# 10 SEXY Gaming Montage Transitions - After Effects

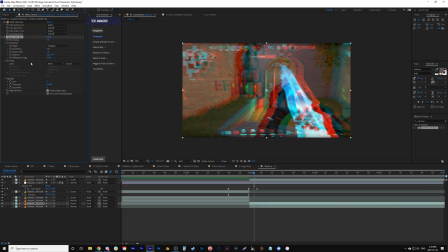Put it on this layer. Repeat edge pixels. Put a keyframe here. Copy this exact one onto the blue as well. U. No, you can't really see that.
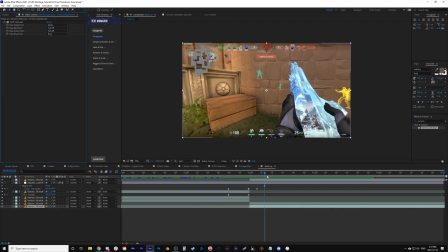Never mind, see that we're just testing things out here. That doesn't look the best. Maybe we'll manually play with the red positioning of this layer as well.
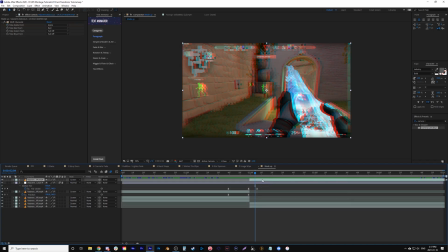So let's go P. Oh, sorry, wrong thing. U, P. So I like how it snaps in here.
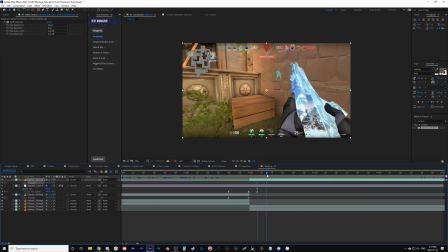So once it snaps, maybe we'll have the red overcorrect a bit. So the red kind of went a little bit this way. I know we're going to see a line on this side, but we're going to just ignore that and think it's fine. Then bring it back to normal.
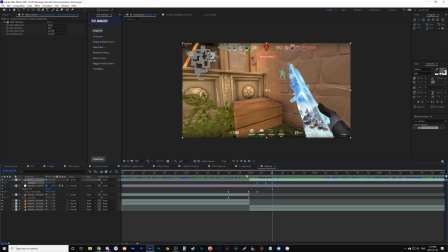So we're kind of copying what it did with the adjustment layer for the motion tile whip, where it's going to go that way and adjust.
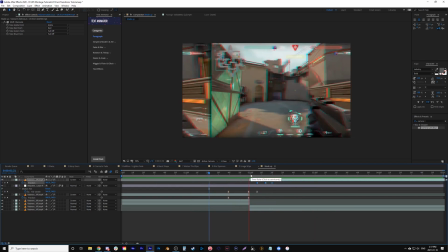So let's see. I think that looks awesome. Just that extra little bit really helped a lot there.
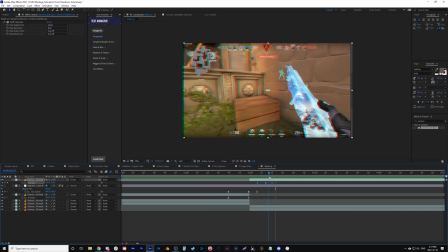It's almost like him reloading snaps it back to the correct color,
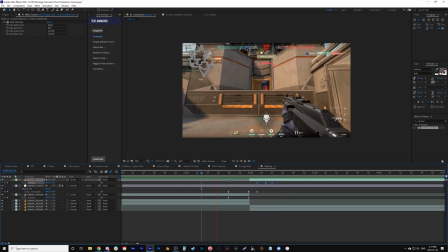like snaps the red back in, so that kind of helped us play there.
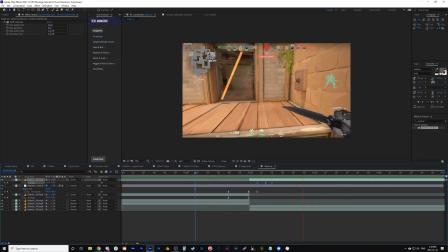Yeah, that's just a simple one I made up on the spot. It's RGB, and man, it looks pretty good.
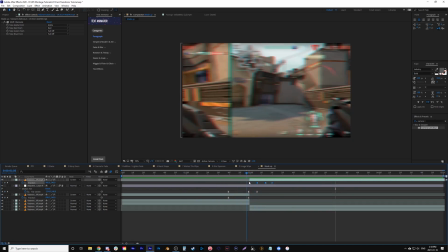I'm not going too crazy with anything. You could do it without all the RGB stuff, but I don't think it would look as good.
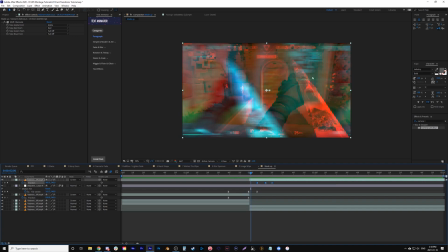I really like that the bottom layer has motion blur and the top red does not. That I find really sells it.
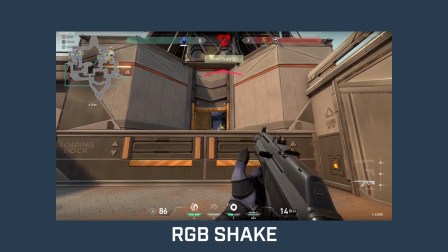So yeah, that's just me playing, making up a transition on the spot.
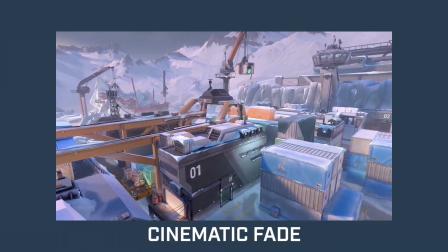You guys can copy it or do whatever you want, but I just want to show you that you can combine these tools and really do anything you want if you follow almost the principles of,
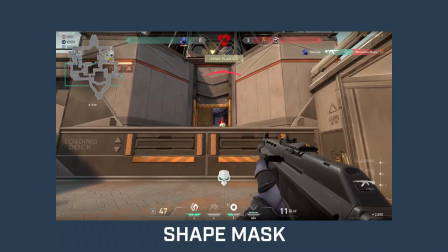I don't think it should be too flashy. It should still look good and not pull away from your gameplay or really abstract from it. But this looks clean, adds to it, and I mean, if you do it on the beat of your music,
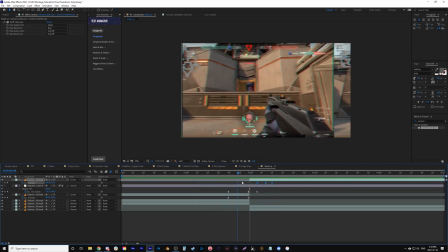say there's a specific beat right here, it'll really help sell it, and you could use sound effects to sell these transitions. Matter of fact, I would, with anything that's whipping, have like a, you know, I mean, better than that. That's just me, but something like that to add to it. Thanks for checking out this video, guys.
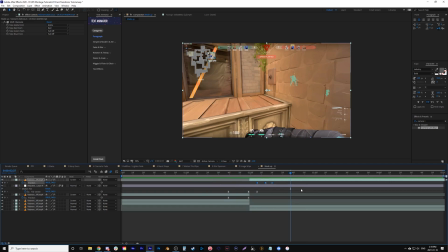If you watched all the way, a thumbs up really helps me out and take my YouTube to the next step. So hopefully you've all enjoyed, and I'll catch you in the next video.